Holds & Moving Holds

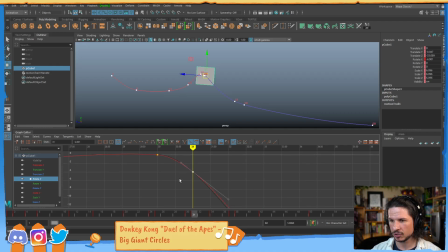36:42 So let's actually try the opposite, where now instead it's going to, let's undo, let's lead it this way. So we push the anticipation earlier. See how that feels.
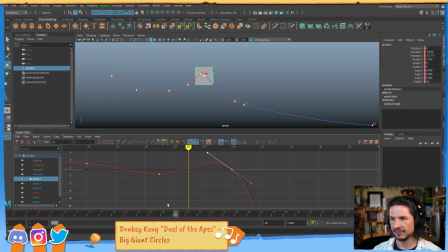37:00 So now it comes up. Yeah, that feels better. So now we get this. So now we've got an overshoot right in there. I'm gonna fix this curve here.
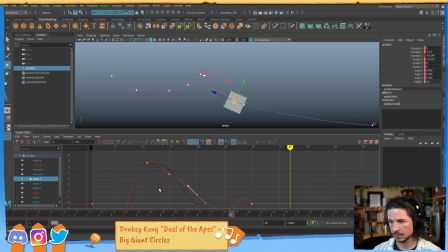Overshoot, anticipation, and then comes down.
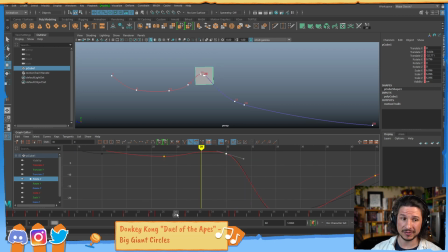37:31 Like so. Now on top of this, you can also offset keys. Now I usually do this more in the polish phase, but if that's where you're at, you can kind of offset them.
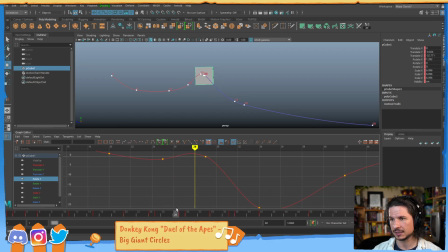37:46 So I want this to lead just a little bit earlier here for that drop. So now we get this. Now that's a little much. I can probably tone it down. It's starting to be just constant motion instead of a hold.
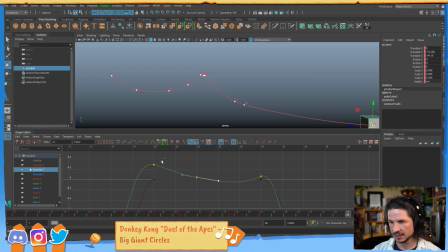38:04 But I've built in the core of it. So now it's just a matter of refining. But, and we'll look at it in just 1 second here all together. The core of it is basically that I am
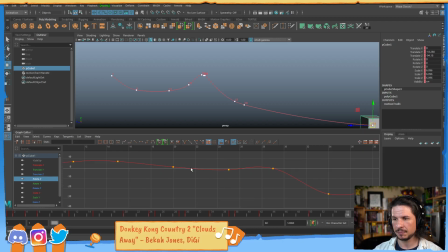38:21 looking at each curve individually and trying to figure out the best way to enhance each curve. Not the whole thing as one piece, but each curve. And when I do that,
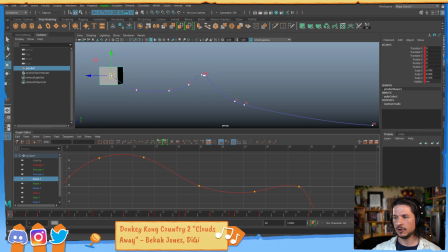38:38 and I really think through, what I get is this motion that is no longer just kind of a stop and then a slide, but a motion that has momentum. Certain attributes will keep going. Some will overshoot. Some will settle. Some might freeze completely.
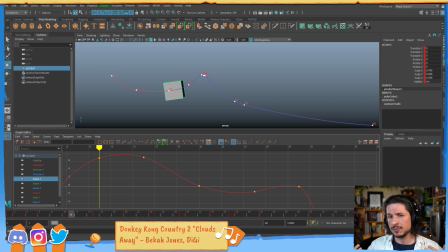38:58 There's so little motion in them, they don't need to keep moving. They just kind of lock in place. Others might just keep going. So that's really it. It's going through and thinking of each thing. And in the end, if we look at my curves here,
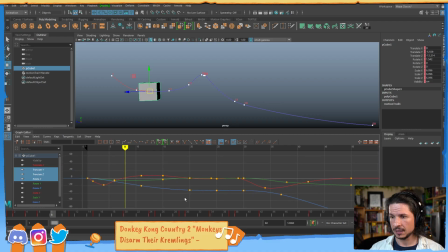39:19 rotate X. Look at the holds now. So let's normalize this. So this is my hold right there. They're no longer the same. Every one of them is slightly different.
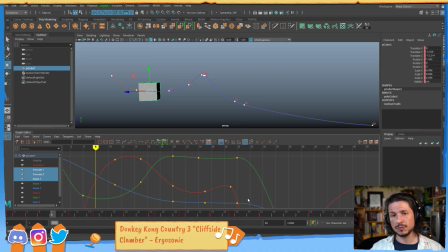39:37 This is what gets you that natural hold. That moment where a character stops, and instead of everything just kind of moving together and sliding through space, you get a natural offset to things.
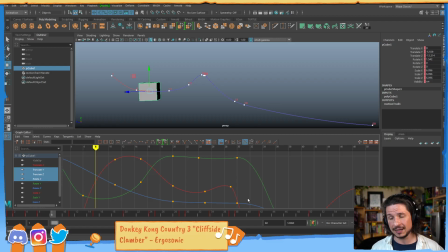39:53 the translate Y is not going to settle in the same way that the translate Z, depending on their motion, especially if a character is running and then they screech to a stop. Their hips, the translate Z, might overshoot a huge amount, but the translate Y might just ease in as they kind of angle down and their knees brace themselves.
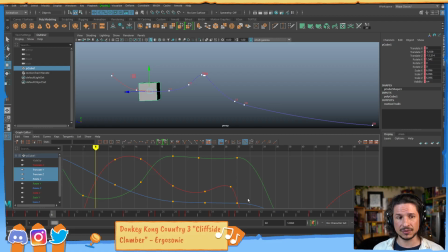40:11 You get all sorts of variations in this way, but it really just comes down to thinking through it and then thinking of, okay, do I need an overshoot? Do I need a settle? Do I want this moment to feel like the character's hitting a wall?
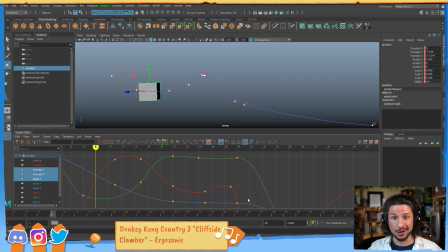40:27 For example, if this object was supposed to be hitting a wall, yeah, I would definitely want that. So all of this stuff I've done here would be wrong because it needs to have a more abrupt stop. But what if it hits the wall with just the bottom edge? Now the top should keep going, but the forward momentum would stop.
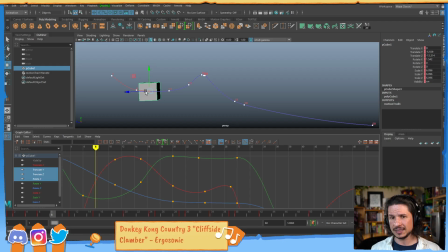40:45 There's all of these things, all of these questions.